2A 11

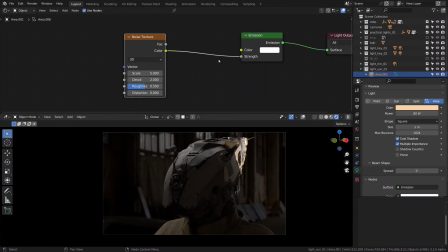8:22 Plugging it into the strength input doesn't change much. It should be contrasted for this to work, so where is our color ramp? Where is it when we need it? Squeezing the flags closer to the mid-range should make the noise texture more defined, and that's exactly what we need.
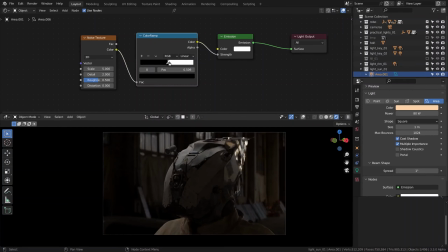8:42 Now, when the shadow pattern revealed itself, another way of controlling it is to move the light around, namely to slide it closer or further away.
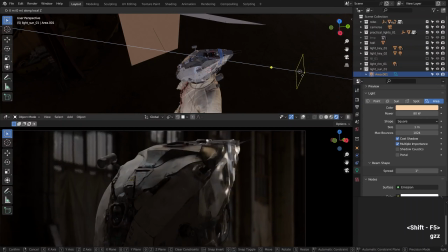8:54 It is an interesting feature of this type of light, so let me show it to you really quickly. I'm pressing G to move and then Z twice to move it on the local Z axis. And watch how the pattern changes. Fascinating. The closer the light, the sharper the pattern.
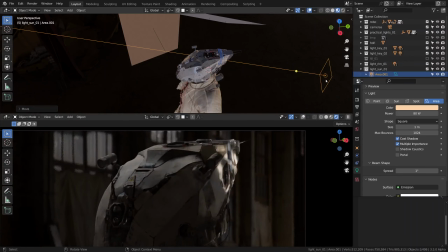9:13 So that was yet another technique for dappled light.
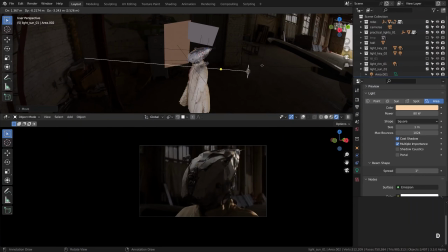9:17 Finally, I'll just copy this light once more to create another pool of light closer to the shoulder.
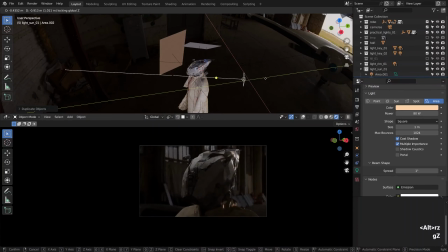9:24 Cool. Then I usually spend like half an hour meticulously moving these accent lights around to find that best combination.
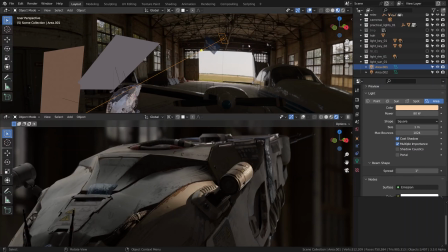9:33 You know how it goes. By softening this light in the process, I've broken the light ratio, I think.
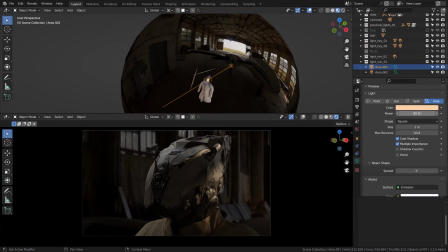9:42 It no longer looks like a powerful light source, so the final tweak I'm going to do for these two lamps is multiply their strength considerably. So we have tweaked it at last. Basically, I'm multiplying it by a factor of 10.
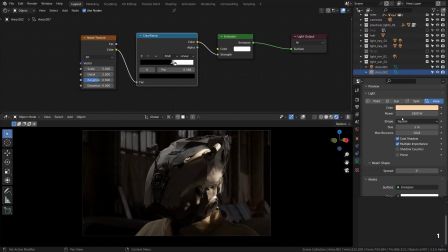9:59 So that is what we've got, a few pools of light broken up nicely, creating much needed contrast of light and dark, and light and dark and light and dark on top of our 3-point lighting base.